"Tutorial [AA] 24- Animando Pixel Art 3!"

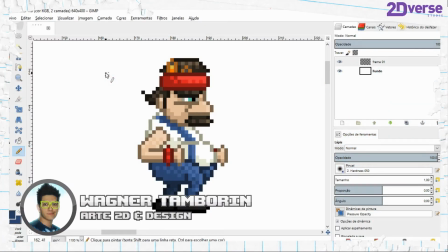(0:17)
E aí galera, beleza? Wagner Tamborim falando, trazendo para vocês mais um tutorial aqui no canal da Tudiverse.
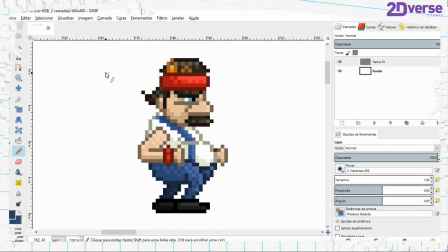(0:23)
É voltando aí, né, com os tutoriais. Semana retrasada eu postei bastante tutoriais.
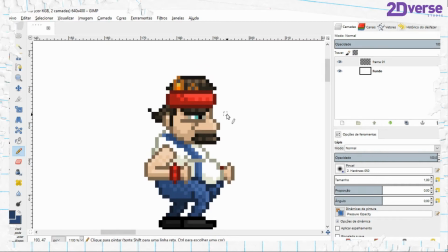(0:28)
Semana passada a gente ficou sem tutoriais devido a alguns imprevistos que nós tivemos aqui, então não deu para gravar os tutoriais, mas vamos prosseguir agora. Vamos tentar manter um fluxo bacana de tutoriais para vocês não ficarem meio perdidos entre um tutorial e outro.
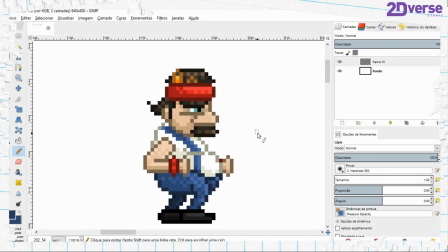(0:44)
E recapitulando o que a gente estava vendo até a última aula, do último tutorial, nós estávamos fazendo as animações desse personagem aqui. Então na última aula nós fizemos a animação idle desse personagem, e agora nós vamos dar prosseguimento e fazer mais uma animação com ele.
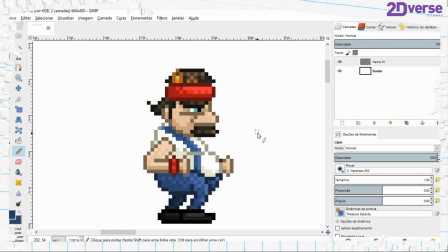(1:00)
A animação que nós vamos fazer dele nesta aula é a animação dele andando. Então é uma animação bem um pouco mais complicada do que a animação anterior, porém não é nenhum bicho de sete cabeças, a gente consegue fazer ela facilmente. Então eu tenho aqui o personagem aberto no GIMP, e o que eu fiz?
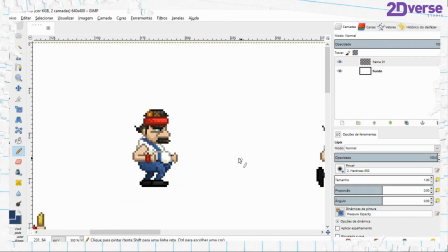(1:20)
Eu peguei esse personagem e subdividi ele em 4 keyframes.
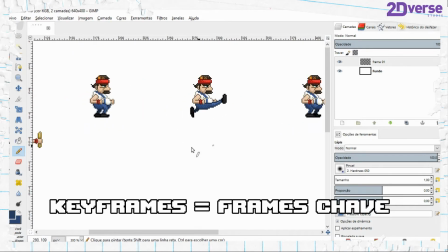(1:27)
Recapitulando, o que são keyframes? Keyframes são frames que são chaves em nossa animação. Por exemplo, eu posso ter um keyframe e outro keyframe e vários frames entre um keyframe e outro.
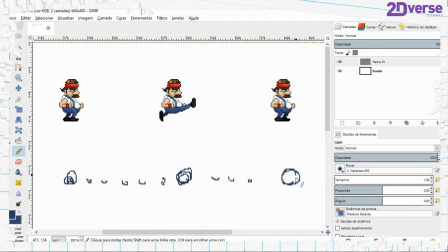(1:42)
E isso pode se repetir, ter outro keyframe aqui. E por que eu fiz esses 4 keyframes?
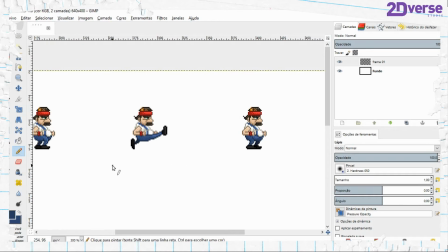(1:49)
Porque esses frames na animação dele andando são os frames que eu digamos que sejam
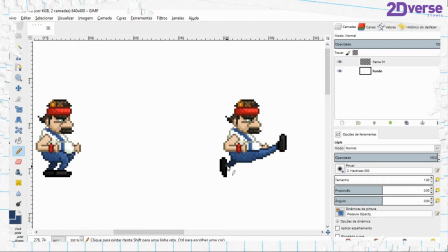(1:55)
os ápices da movimentação dele enquanto ele está andando.
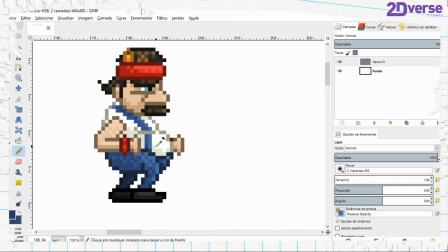(2:00)
Aqui é um estado dele com os dois pés no chão.
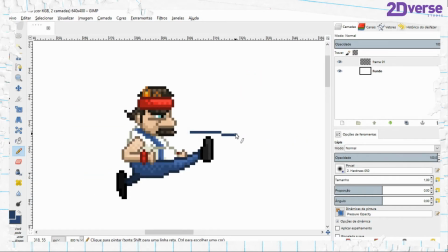(2:03)
E aqui é o estado em que o pé dele está no máximo de altura que ele vai chegar quando ele estiver andando.
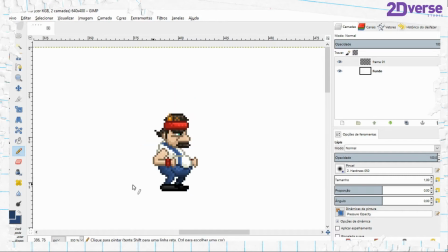(2:10)
E aqui a mesma coisa, eu só intercalei aqui as pernas, em vez dessa perna de trás estar atrás, agora ela está na frente e vice-versa.
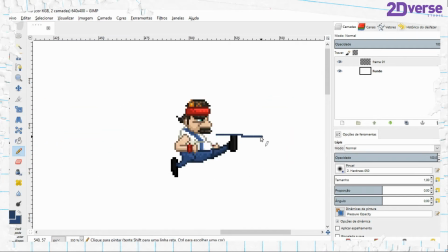(2:18)
E a mesma coisa para cá, é a altura máxima que o pezinho dele vai chegar a hora que ele der o passo para sair correndo.
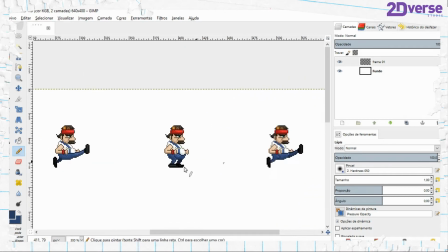(2:27)
Beleza, então o que eu fiz aqui?
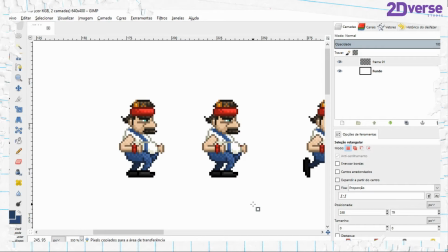(2:30)
Eu simplesmente dei um Ctrl-C e um Ctrl-V na animação e só alterei aqui, fiz a perninha dele aqui para cima.
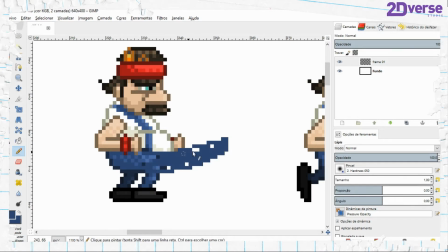(2:39)
Alterei os pixels aqui para parecer que a perninha dele foi levantada e etc.
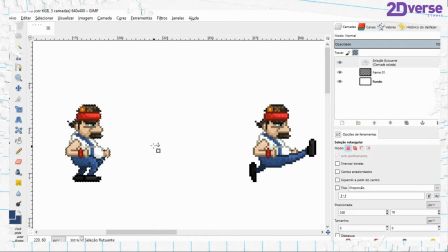(2:44)
Por que eu não fiz o passo a passo disso? Para o vídeo não demorar muito, porque isso é apenas uma edição da imagem.
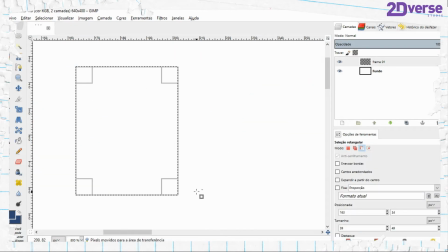(2:50)
Eu simplesmente peguei aqui, copiei e editei essa cópia de modo que ela ficasse desse jeito.
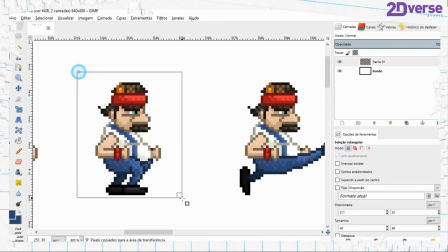(2:58)
O que eu quero que vocês entendam aqui é o seguinte.
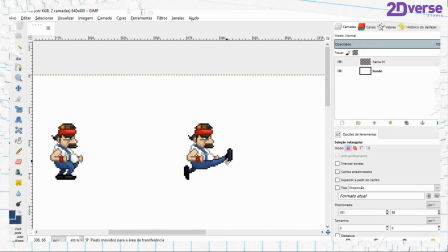(3:01)
Eu posso muito bem fazer uma animação de um personagem correndo apenas com esses frames aqui.
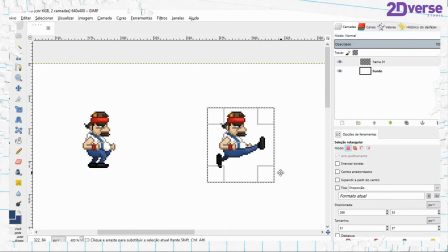(3:07)
Dele parado, perninha levantada, parada novamente e a outra perninha levantada.
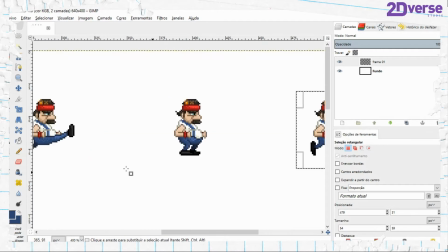(3:14)
E como é uma animação cíclica, depois dessa perninha levantada ele vai voltar para cá de novo, vai voltar aqui para cá de novo e recomeçar o ciclo.
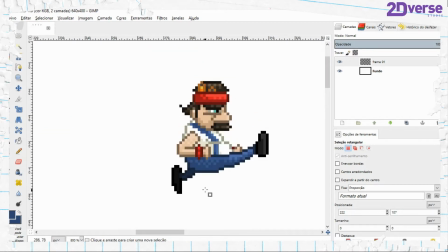(3:22)
Só que, como a nossa animação tem um pouco mais, nossa pixel art desse personagem tem um pouco mais de detalhe,
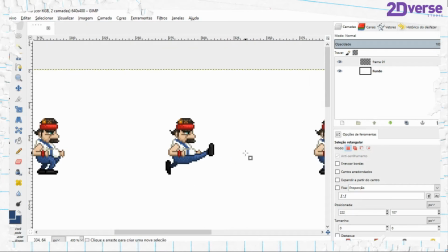(3:29)
é interessante que nós façamos alguns frames entre os keyframes. Então, para não estender muito a aula, o que eu vou fazer? Eu vou fazer um keyframe entre cada uma dessas animações.
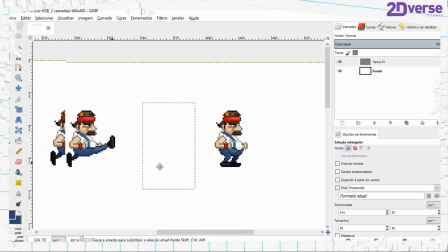(3:44)
Por quê?
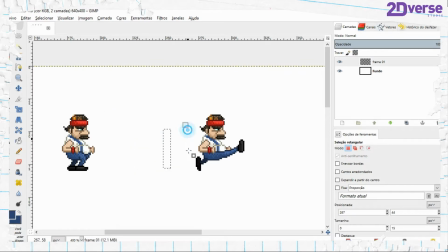(3:47)
Quanto mais frames tiver entre os keyframes, mais devagar você vai poder executar essa animação depois. Porque uma animação é executada frames por segundo. Então, quanto mais frames, mais segundos ela pode ser executada sem que ela fique travando.
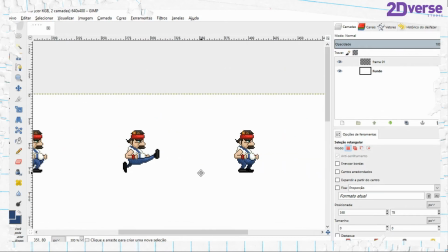(4:04)
Então, se você executar uma animação apenas com esses 4 frames aqui, a animação tem que ser muito rápida.
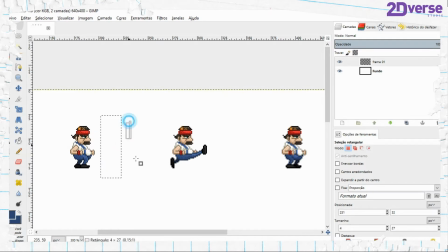(4:10)
Ele vai estar correndo muito freneticamente se você não quer que a sua animação fique travando.
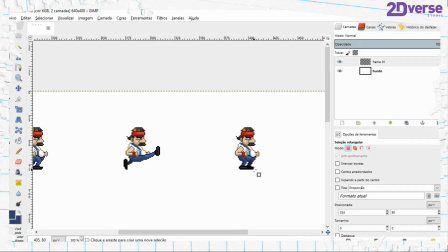(4:15)
E para essa animação ser mais devagar e não ficar travando com poucos frames, a gente tem que colocar os frames entre os keyframes dela.